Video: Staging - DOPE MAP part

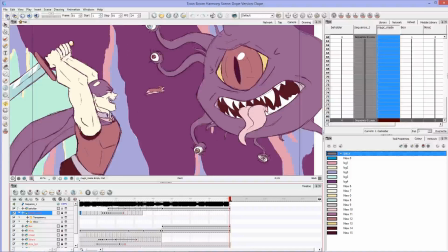4s
guys, welcome back to another Tennille Teaches, the 12 animation principles. Today we're going to talk about staging,
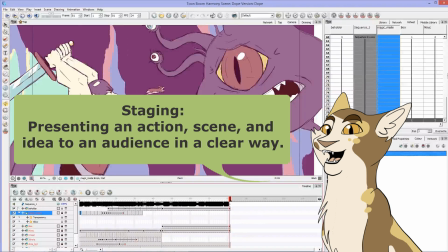11s
and I picked this part in particular because I tried to focus quite a bit on the staging of this map part. And I'll be the first to admit that I don't think I'm a master of staging in any means.
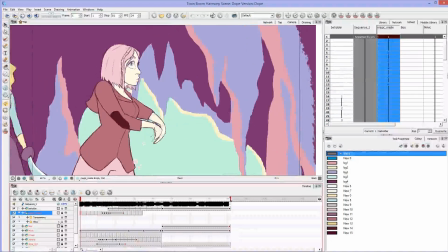24s
If anything, I feel like it's one of the weakest animation principles for me.
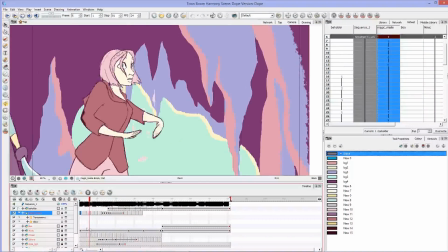29s
So I'll try to do my best to at least explain it so that you can start working on it yourself.
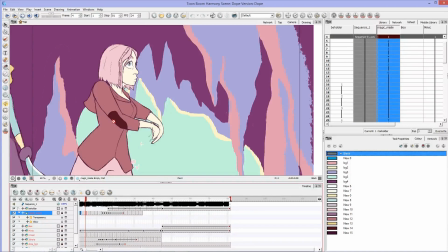35s
So basically for staging
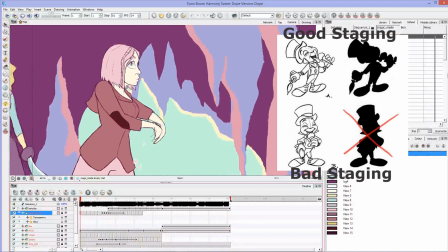40s
your characters means you want to have the idea of where your characters are,
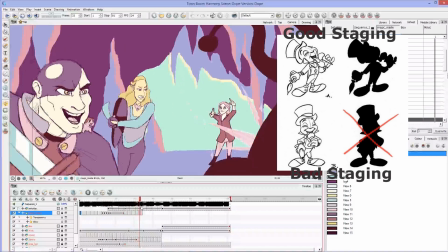48s
what is going on, what the audience should be looking at. All of that should be crystal clear.
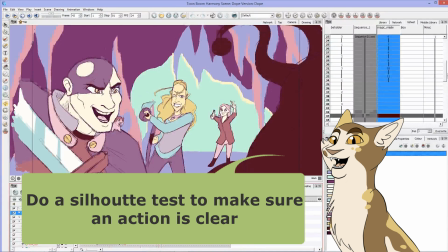55s
And there's a few things we can do to help the staging be crystal clear.
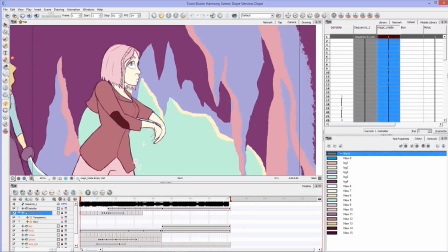62s
One of those ways is to keep everything in the rule of thirds. So if I broke up my, let's zoom out here just a little bit.
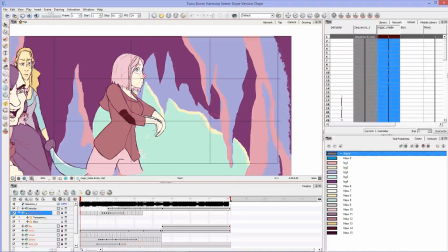71s
If we broke up my canvas area into the rule of thirds,
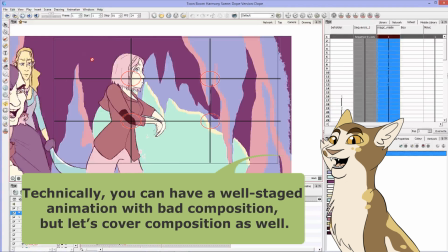76s
everything important or interesting should be happening either in the central box or inside or like on the edge of one of the rule of thirds. This is a basic composition rule, and it works
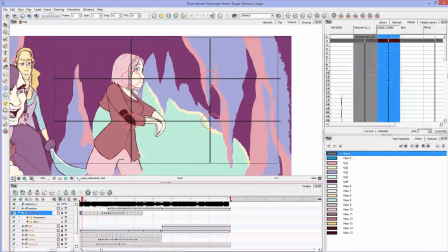94s
frame by frame as well as when you're trying to move characters around. So I have 3 characters, well 4 if you count the monster. I've got Emowyn here, who's pink,
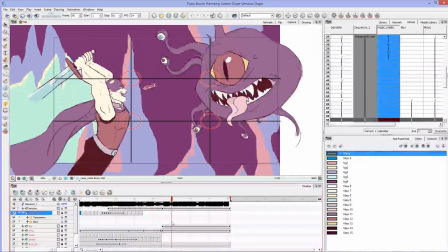107s
Jaheira, Manx, and then the Beholder, and Boo, of course, can't forget Boo.
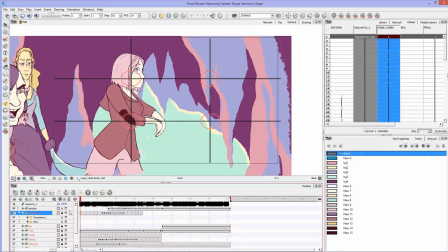114s
And as I move these characters, I'm trying to keep the audience's attention where I think they should be looking. So, here at the beginning, we have Emowyn, who's situated roughly in the rule of thirds.
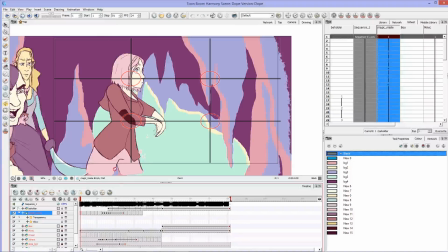131s
If I had been a little bit tighter on my composition here, I would have made sure that, you know, probably the middle of her face fit right into that rule of third. But she doesn't quite, so I'm a little off.
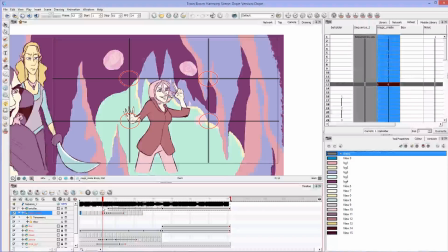146s
And then as she zooms out, she moves into the middle, and the audience is going to follow her. But there's also these magic things coming around her.
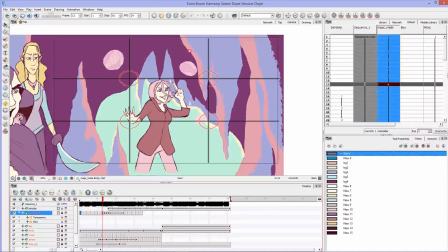160s
So I'm hoping that the audience eye is in this middle part, kind of in this upper line up here.
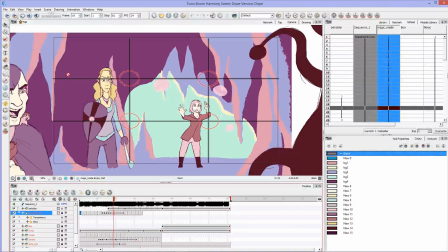169s
And then we zoom out further, and Jaheira comes into frame and almost plops
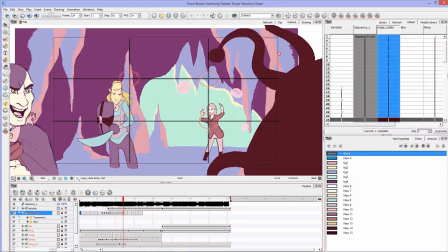176s
exactly into that middle third line. While at the same time this Beholder is slowly moving in out of the corner of your eye.
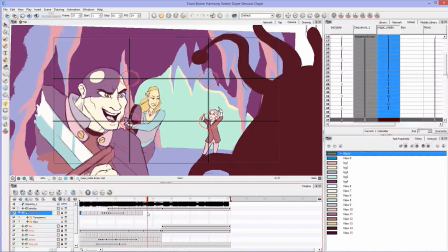187s
And then Minx moves in back into that rule of third here, where the audience's eye already should be, and now you've got your full
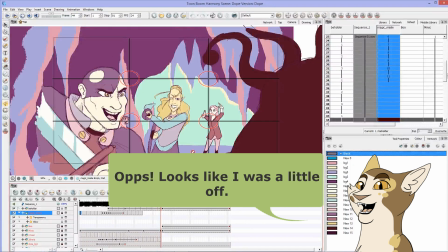203s
here, especially like my last frame of this shot. You know, we've got Minx on this center line, or on this rule of third line,
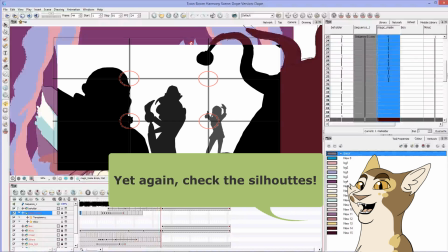212s
we've got Jaheira right in the middle, and then the Beholder and Emowyn kind of on this other rule of third.
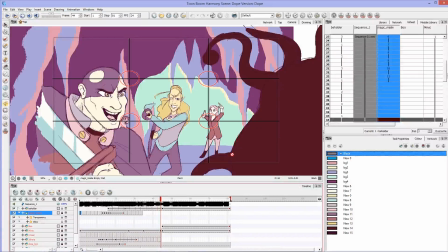218s
If you put the action out here, it tends to get lost.
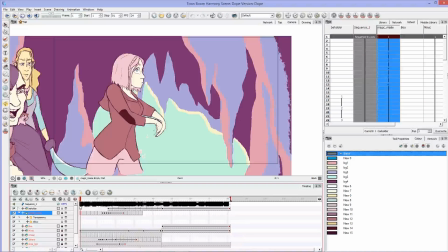223s
Now, staging isn't just about composition, though. Staging also can talk about your setting. You know, is the setting clear? For my setting, I have my characters in a cave or in a dungeon-like place.
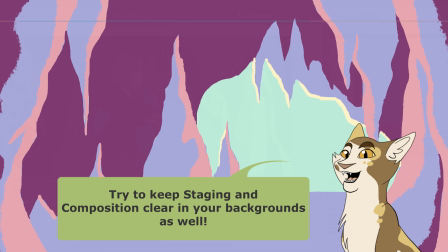239s
If you've played Baldur's Gate, they're specifically in the Underdark. Is it clear?
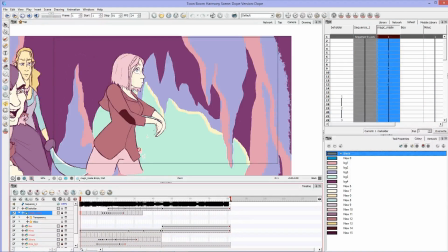243s
You just kind of ask yourself all the questions that should be obvious to an audience if they're watching this.
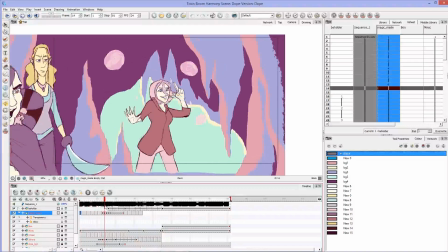251s
Is Emowyn a magic user? Yes, she is.